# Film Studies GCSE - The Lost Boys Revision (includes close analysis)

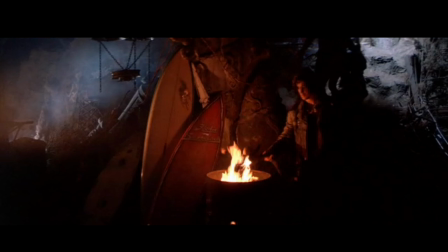[16:17]
Okay, so we have got here another staple of vampire horror, which is the isolated location, which again we see in Dracula with the house, the Count's house on the top of the cliffside in Transylvania.
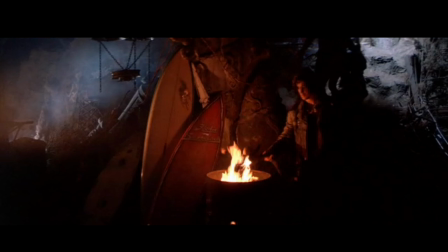[16:35]
Here we've got this, cross between, I guess, like a teen hangout, but also definitely looks like a villain's lair. It is this isolated location on the outskirts of the town,
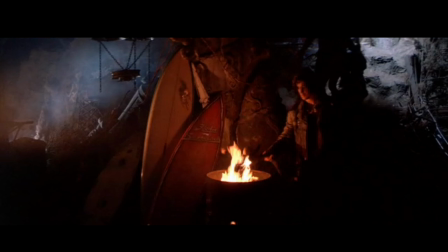[16:50]
and it's in this cave network as well, so it does lend itself to looking pretty creepy. Cinematography wise, we have got interesting use of lighting to create that eerie atmosphere. So we can see one of the Lost Boys lighting
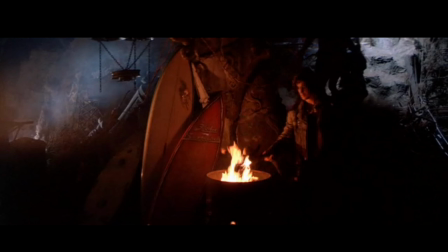[17:08]
these fire in these sort of trash cans or whatever. So that's practical lighting, we would refer to that as, because we've got the light source on the set, and it creates this glow,
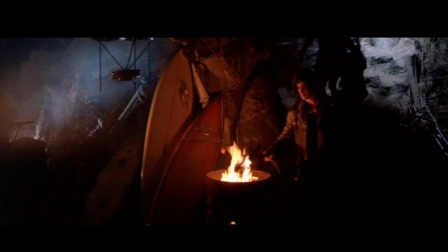[17:24]
but which means that we can see everything that's going on. But we also get these really deep, dark pools of shadows where the firelight doesn't quite reach to, and that helps to create something that's a little bit more sinister, a little bit more creepy,
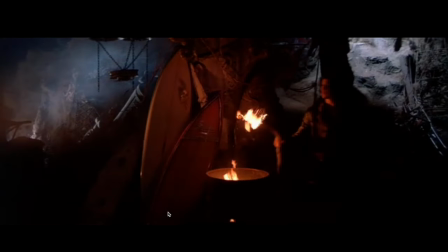[17:37]
and apt for the genre of horror.
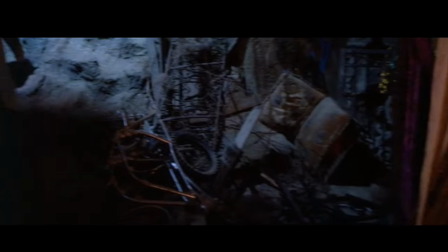[17:44]
In addition to that,
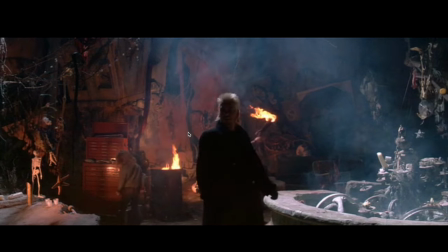[17:48]
we also get, which we can see a little bit better in this next shot, we get these hard white lights that are coming in beams. I would assume that is meant to be representative of moonlight,
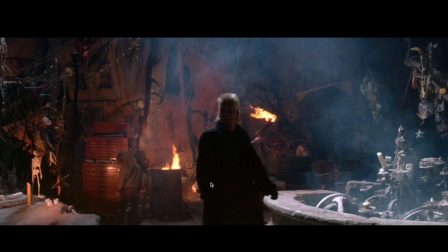[18:02]
these sort of streaks coming in, and then we've got also the sort of mist swirling around as well. So all in all, the aesthetic effect is that it creates something that's a little bit sinister looking, and as I said before, apt for the genre, certainly.
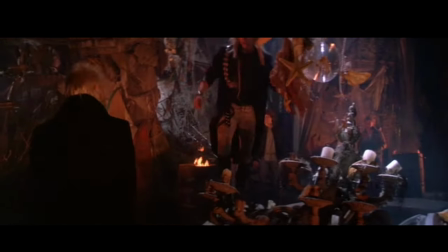[18:22] Not bad, huh? When the big one hit San Francisco.
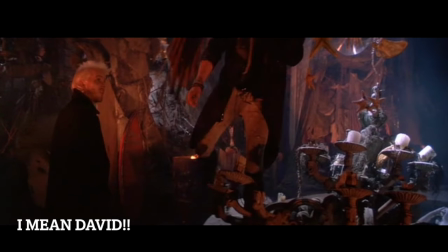[18:26]
These shots that are following Michael around, so we've got, I would assume it's a Steadicam shot that's being used here, maybe a track and dolly, but following Michael around, using the cinematography to establish him as the central character,
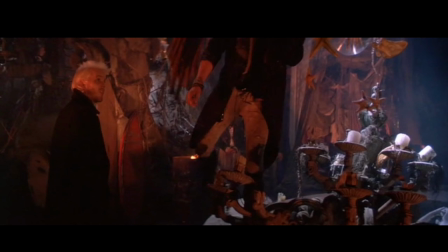[18:43]
this leader. And I'll talk a little bit later about the fact that one of the genre conventions of vampire horrors is that we have charismatic antagonists, and he very much comes across as this very engaging character, and he's obviously sort of central to the Lost Boys.
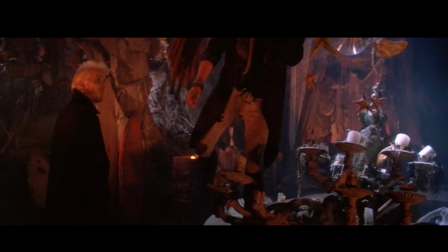[19:02]
He is their leader, and he's the sort of alpha male in this situation, but we definitely get hints of that through Joel Schumacher's use of microelements.
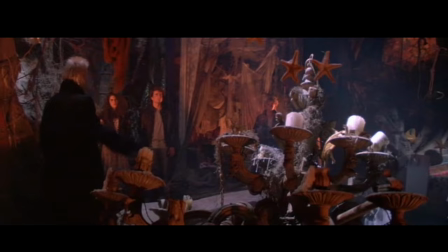[19:13] Ground opened up, this place took a header right into the crack.
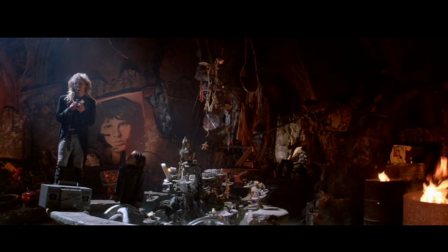[19:21] So now it's ours. So check it out.
Just pausing for a moment to look at the mise en scène which helps to communicate the fact that these are not your typical teenagers.
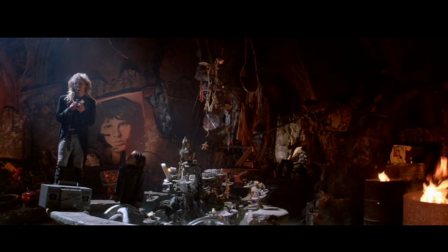[19:34]
They have potentially been around for a while, so we're constantly working on these hints of them being, the undead vampires, boys that don't grow up, which is why they're called the Lost Boys.
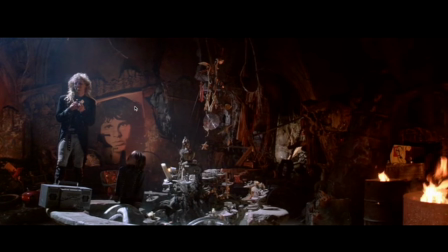[19:48]
But we have got, just in the background here, on the back of the cave, a poster of Jim Morrison from The Doors. We have also got the stereo here, which, believe it or not, was very high-tech for the time.
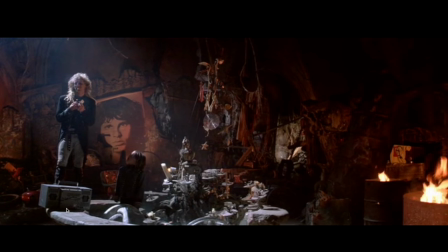[20:04]
These types of stereos, which were portable, you could carry them around with you. They were battery operated, but they were the latest bit of tech, and certainly young people were the people that you know that would carry these around and that they had them.
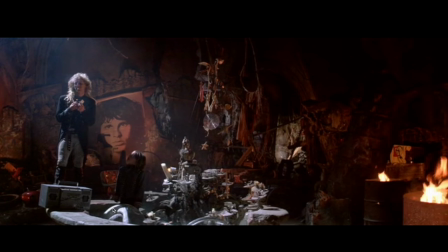[20:18]
So we get those little contemporary touches, but mixed in with that, you've got this Gothic imagery as well.
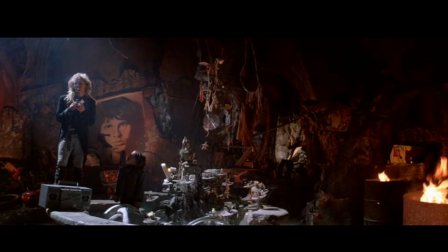[20:26]
So this is the broken chandelier that we've got in this ornate fountain, and then as we sort of go round the rest of the cave, there's also sort of candelabras, so it gives it this real gothic feel,
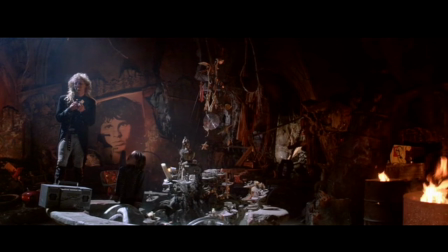[20:40]
and that is definitely an aesthetic that we associate with the vampire horror film genre, or subgenre, sorry. So I do think it's quite interesting that Joel Schumacher has put the two
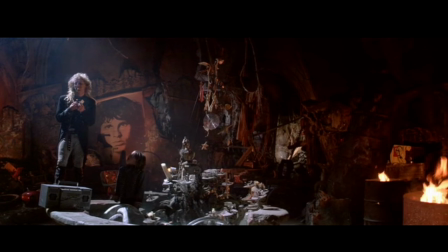[20:56]
visual influences together, the Gothic with the contemporary, to show us potentially that these guys have been around for a while, and we get this sort of sense of, you know, eclectic mise en scène to show that they have been accumulating this stuff over a number of years.
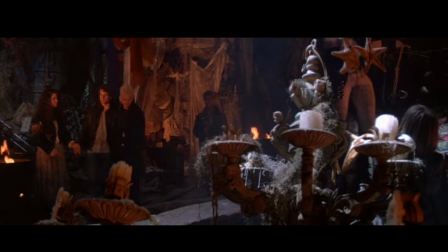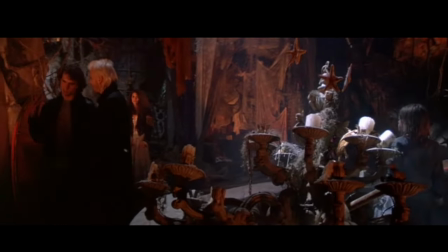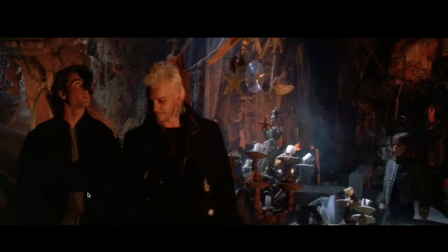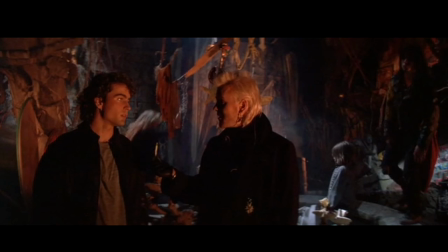[21:29]
So we've got here as well, like David is offering Michael drugs here, which he does accept. So potentially another reflection of what was happening in 1980s society, some of these societal fears that I mentioned earlier
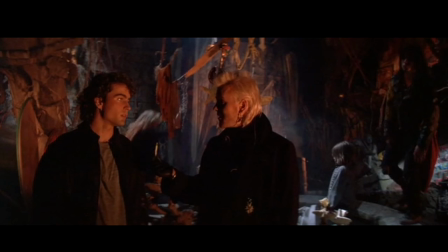[21:47]
around youth culture and the use of drugs, we can see being reflected here. And I don't know if, you know, Joel Schumacher is trying to draw any kind of moralistic, messaging from this moment, but David is a corrupting character.
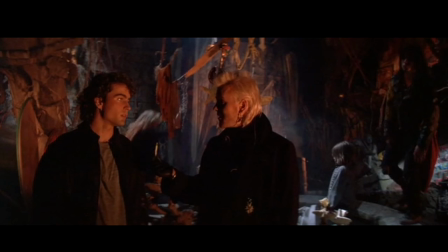[22:03]
He has ill intentions, and is obviously not a good person. He is a monster, but he's the one that offers the drug. So take from that what you will. It may mean something, or it might just literally be Joel Schumacher showing
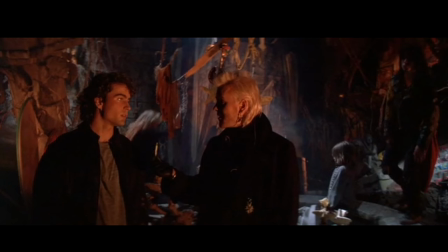[22:24]
the realities of what it was, youth culture was like in the 1980s.
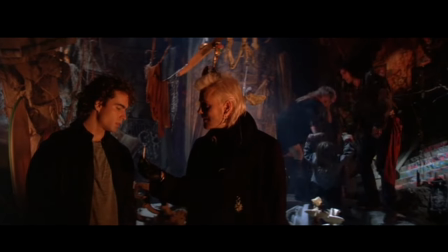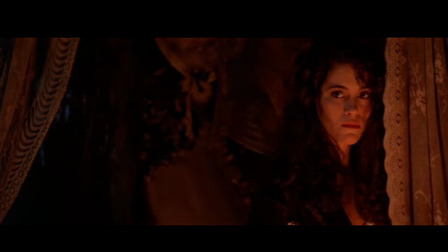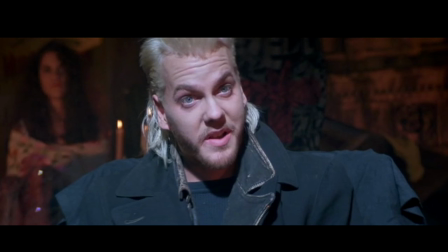[22:39]
Okay, I'm going to pause here just to talk a little bit about cinematography choice again. We have got Joel Schumacher using the lighting to indicate
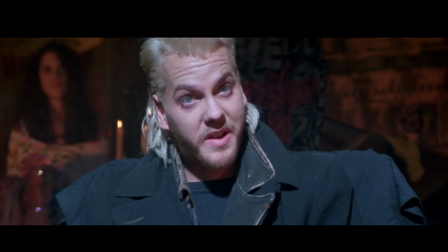[22:52]
that David is our sort of central figure. He's the leader of this group, because we have, and I know this is a medium close-up, but you can see in some of the wider shots that he is the only one who is illuminated by this hard,
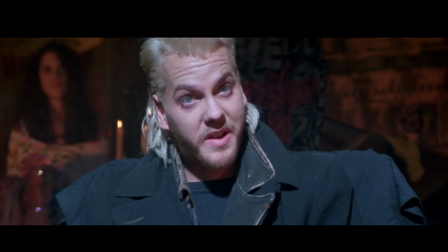[23:08]
bright white light, and it obviously singles him out and draws the eye to him. And I was mentioning earlier about this idea of charismatic antagonists and how important that is,
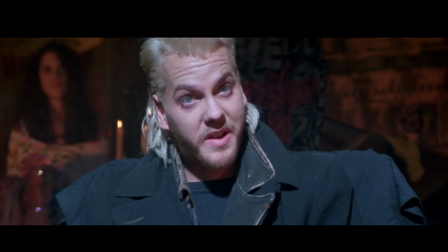[23:21]
or how typical that is to the vampire horror. So yes, certainly our eye is drawn to him. But the other thing that I was thinking about was the fact that usually these hard white lights I would often associate with something heavenly or angelic,
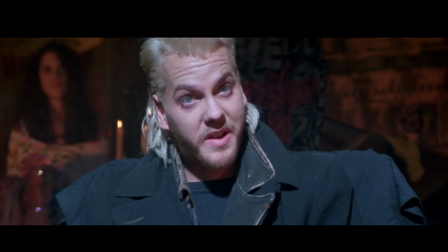[23:38]
in the world of cinema. But because you get the hard white light coupled with the costume and the look of the actor, so the sort of layers of black that he's wearing, you've got the very sort of wide shoulder pads which give him quite an angular look as well,
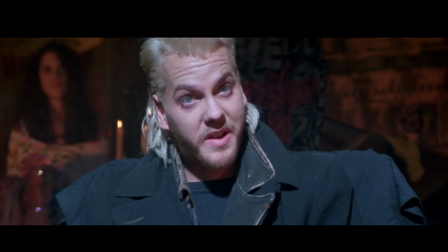[23:57]
and then the spiky hair, and the fact it's kind of like this hard bleach blonde as well. He's got quite intense eyes. All of those things coupled with the white light, instead of creating something that looks angelic and heavenly,
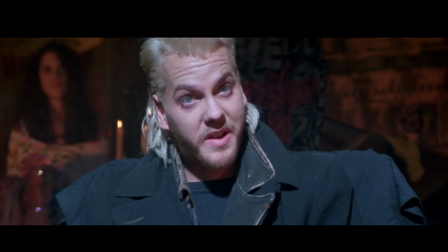[24:11]
it actually looks quite supernatural, like otherworldly, by coupling those two things together. And I think it's something to do with the juxtaposition that it creates.
You're eating maggots.
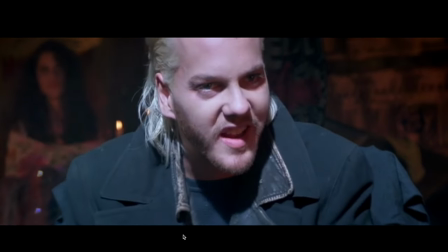[24:24] How do they taste?
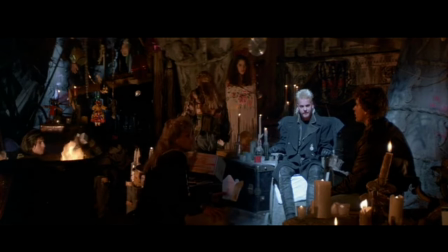[24:30]
Okay, let's have a look at this bit with a bottle.